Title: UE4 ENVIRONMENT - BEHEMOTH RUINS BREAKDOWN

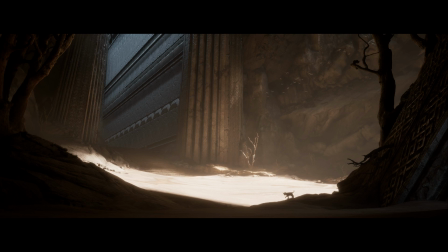I guess this would be one of the happy accident in terms of composition that I kind of stuck with. Another thing that I constantly kept in mind in terms of composition was
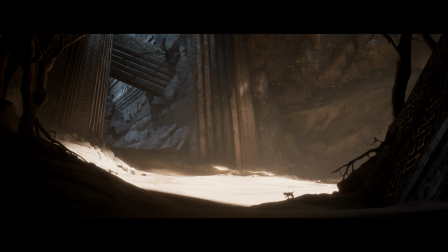separating my foreground from my background and middle ground.
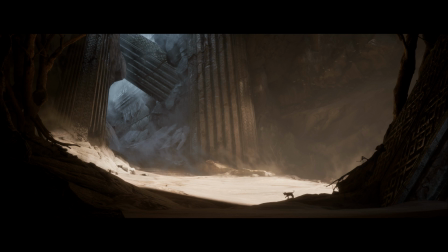I knew that this is something important if I wanted to make the composition work regardless of the type of lighting scenarios. Managing to do that in the level art pass would be much easier for me in the end to make multiple lighting scenarios,
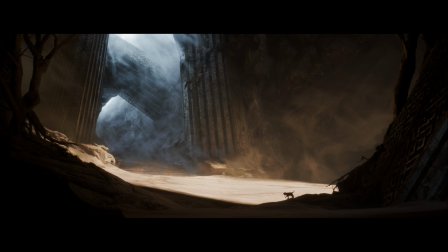because having a proper separation in terms of the plans, the foreground,
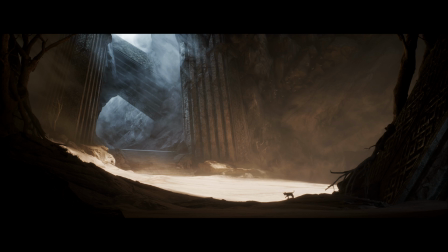midground, and the background is
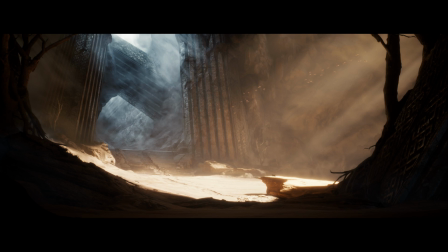the fundamental of having a good composition, in my experience at least.
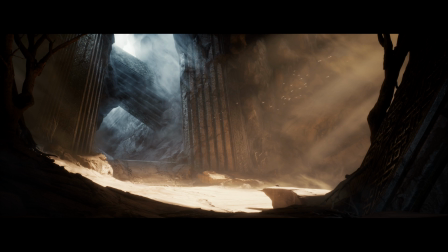One trick that I used to make the scene feel much bigger than what it actually is was tilting the room pieces a bit backward,
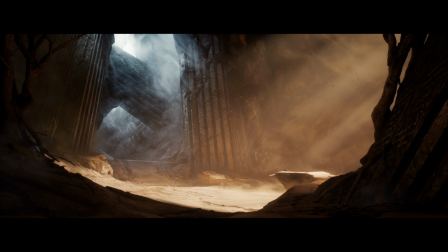so that would kind of sell the scale of the whole scene.
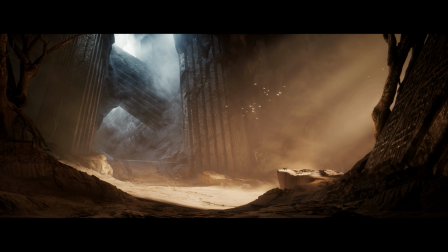Uh, I'm pretty sure God of War did that in their recent game.
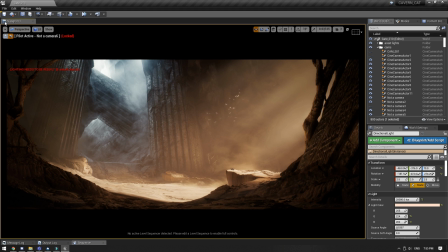I believe that they tilted some of the
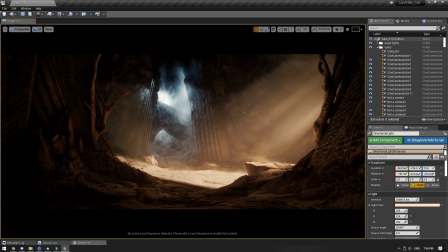mountain vistas, or at least something in the background, just to make it feel a lot more bigger than what it actually is.
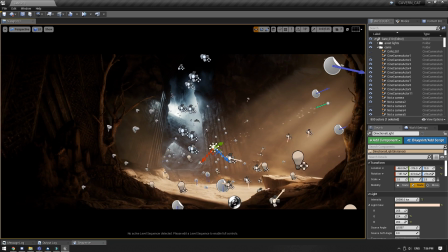But obviously, as in terms of gameplay thing, it wouldn't work up close.
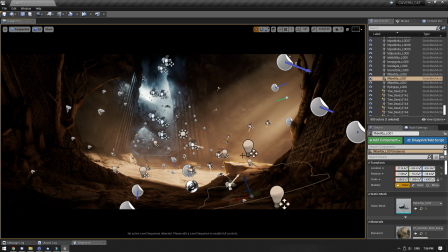So one thing that you need to understand is this project is mostly a cinematic project,
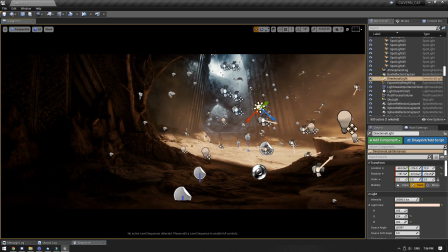meaning that this wouldn't pass at all for a gameplay environment.
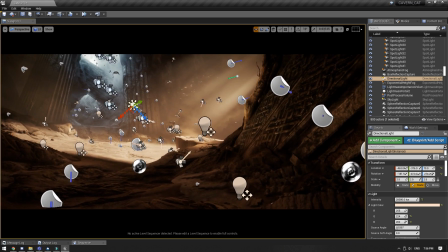It is not optimized whatsoever.
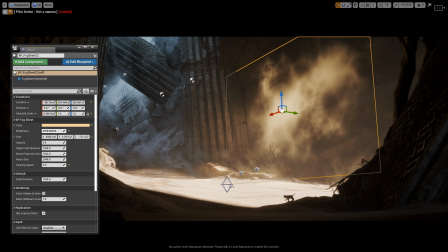I'm gonna show you quickly how I tackled the fog blueprints for this project.
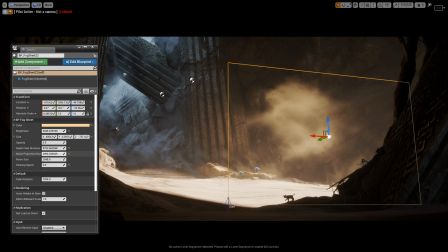The blueprint itself is pretty basic and it's simple. It's super simple. I didn't modify the texture at all. I just used the vanilla one that comes with it.
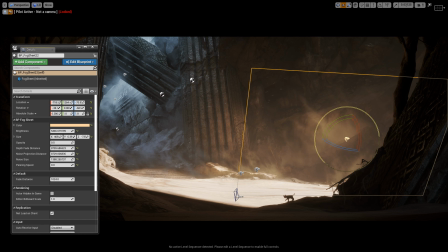In itself, it's only a plane that has an alpha texture. The way that I used these blueprints was kind of in the mindset of a cinematic lighting and not so much as a gameplay environment or the use of those blueprints, right?
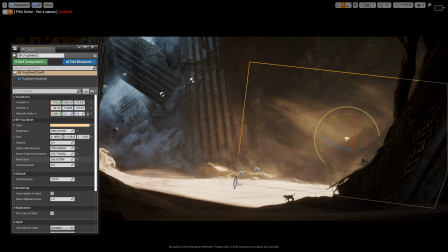Because I basically just stack a bunch of fog blueprints on top of each other to create some depth and have a lot more nuances and have more details that kind of feels volumetric, even though it is not volumetric and it doesn't have particles.
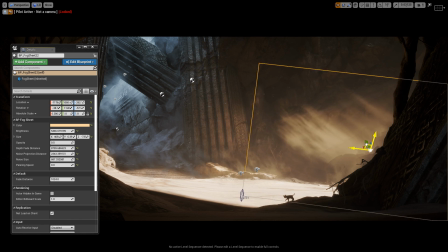So I usually start with something that is much brighter than what I want, just to have a clear visual of what's gonna show up, because what you see is what you get. But I'm gonna start with something super bright, and then I'm gonna focus on the shape and how it's gonna feel
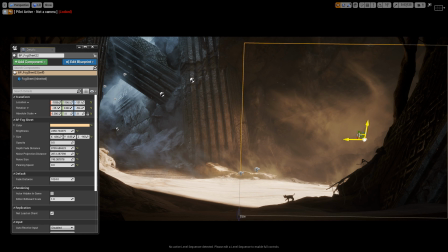right first, and then I'm gonna play around with the noise in itself, and that's pretty much it. I just stack a bunch of fogs on top of each other and have multiple different brightness and opacities,
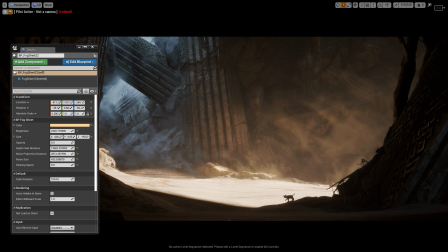and I just play around with the noise size to change the shape and how it shows up. There's also the noise projection distance, which kind of helps with the variation of the noise texture in itself, even though it's the same, but it kind of distort the texture.
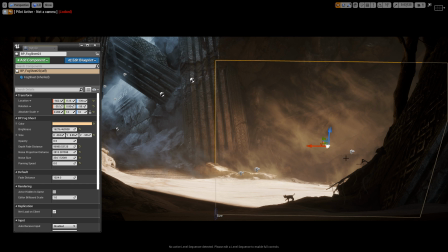So sometimes it kind of gives you a pretty cool effect, even though it could kind of feel broken. But it's something that it has to be used in moderation, right? You have to be very subtle about it.
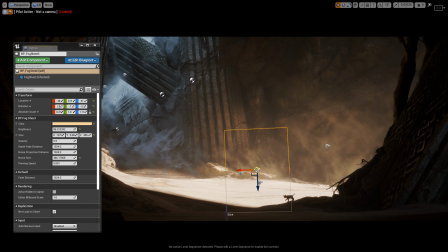And as I said, I start with something way more brighter than what I want,
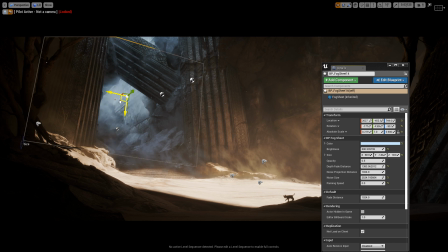and then I'm gonna tone it down when I have a shape and noise that I like.
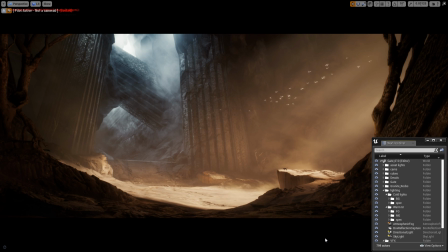So I'm gonna show the lighting part of this breakdown. I'm using Unreal 4.23. There's no RTX, there's no GPU baking for the light. I'm using the most standard and vanilla version of the lighting,
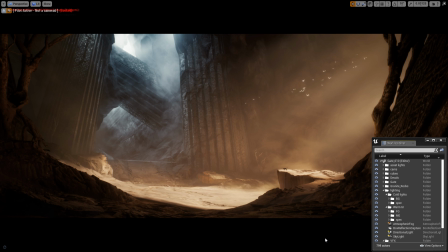which is the stationary directional and stationary skylight. And then I also have a bunch of movable lights just to shape the whole environment. The way that I tackle the lighting is very cinematic.
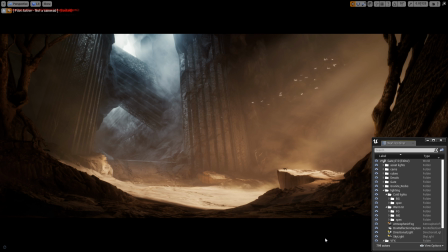I wouldn't do this at work because it is not optimized at all. It is not game ready. You cannot ship this kind of environment. What I'm doing here, it's purely just to get a beautiful image at the end as a cinematic lighting, right?
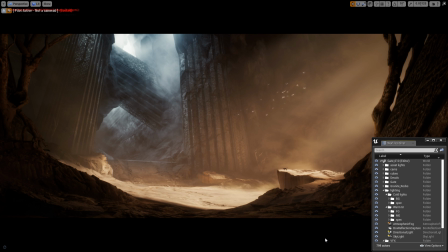It is not game ready at all. And obviously, it wouldn't work if you were to play in this environment. If you were to look backward, it wouldn't work. If you were to look up close, it wouldn't work at all.
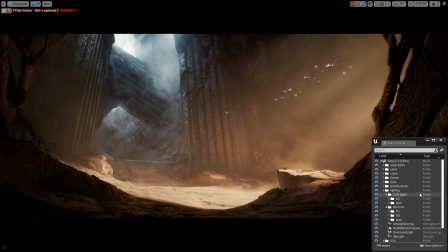So I'm gonna toggle on and off the lighting and the fog just to show you what it's made of. I'm gonna remove the cold fog. I'm gonna start inside the the in between the runes. I'm gonna remove the fog, which is a huge part of it.
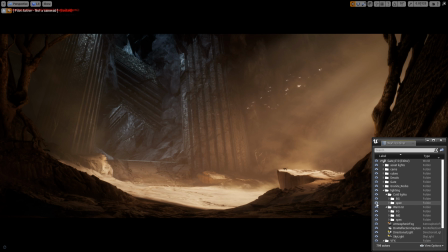And then I have some specular lights just to make the texture pop more in terms of the roughness and specular, because it is faked.
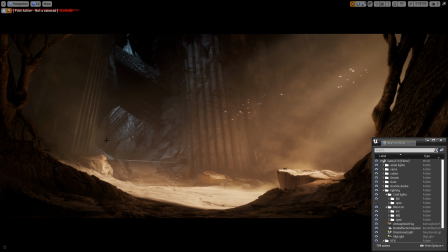And then there's also some fill lights just to separate the shapes and the rocks inside. And something worth noticing, there's no GI inside.
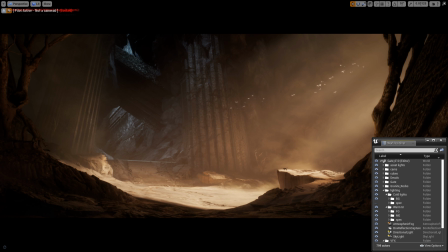Most of the GI that is baked is for the middle ground, which is honestly not a lot because I ended up faking most of it. And as you can see, this is what consists of the lighting and the fog inside the runes.
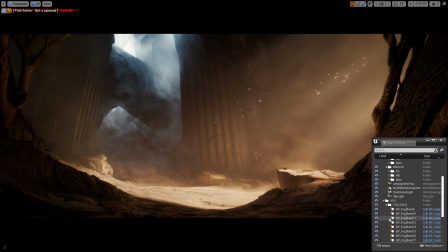So I'm going to turn back on the fog, which honestly has too much fog sheets, but it's alright. And then this is all the light.
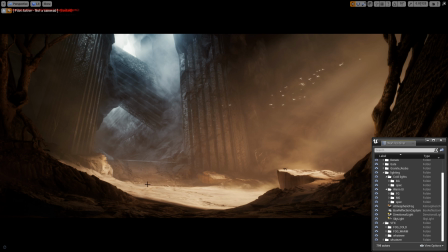And now for the middle ground, which is actually the foreground and the middle ground.
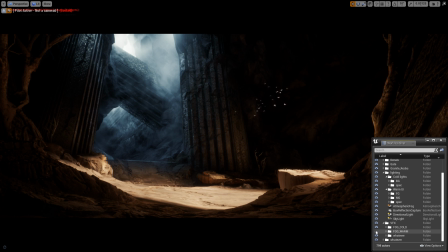There's also a lot of fog, and most of it actually lifts up all the darkest dark.
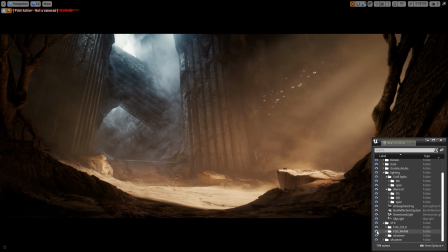It has the exponential height fog and a lot of fog sheets as well, and some gull rays as well.
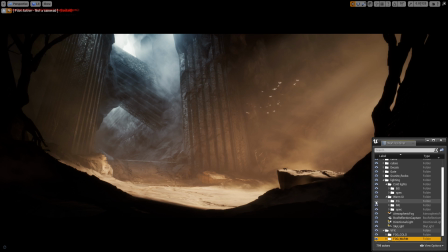Now for the lights itself, there's some for the foreground just to fake the missing GI bake from the directional light.
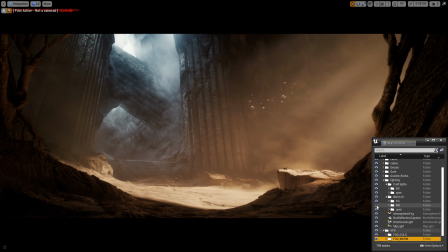And then there's also some in the middle ground just to I'm gonna remove the fog first.
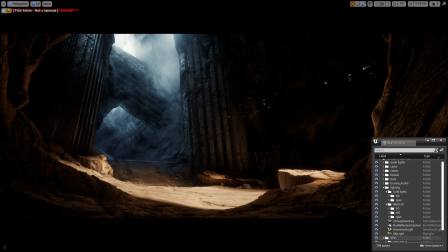There's some just to light up the stairs, and some fake GI, because again, the bake from the directional light didn't actually give me that much.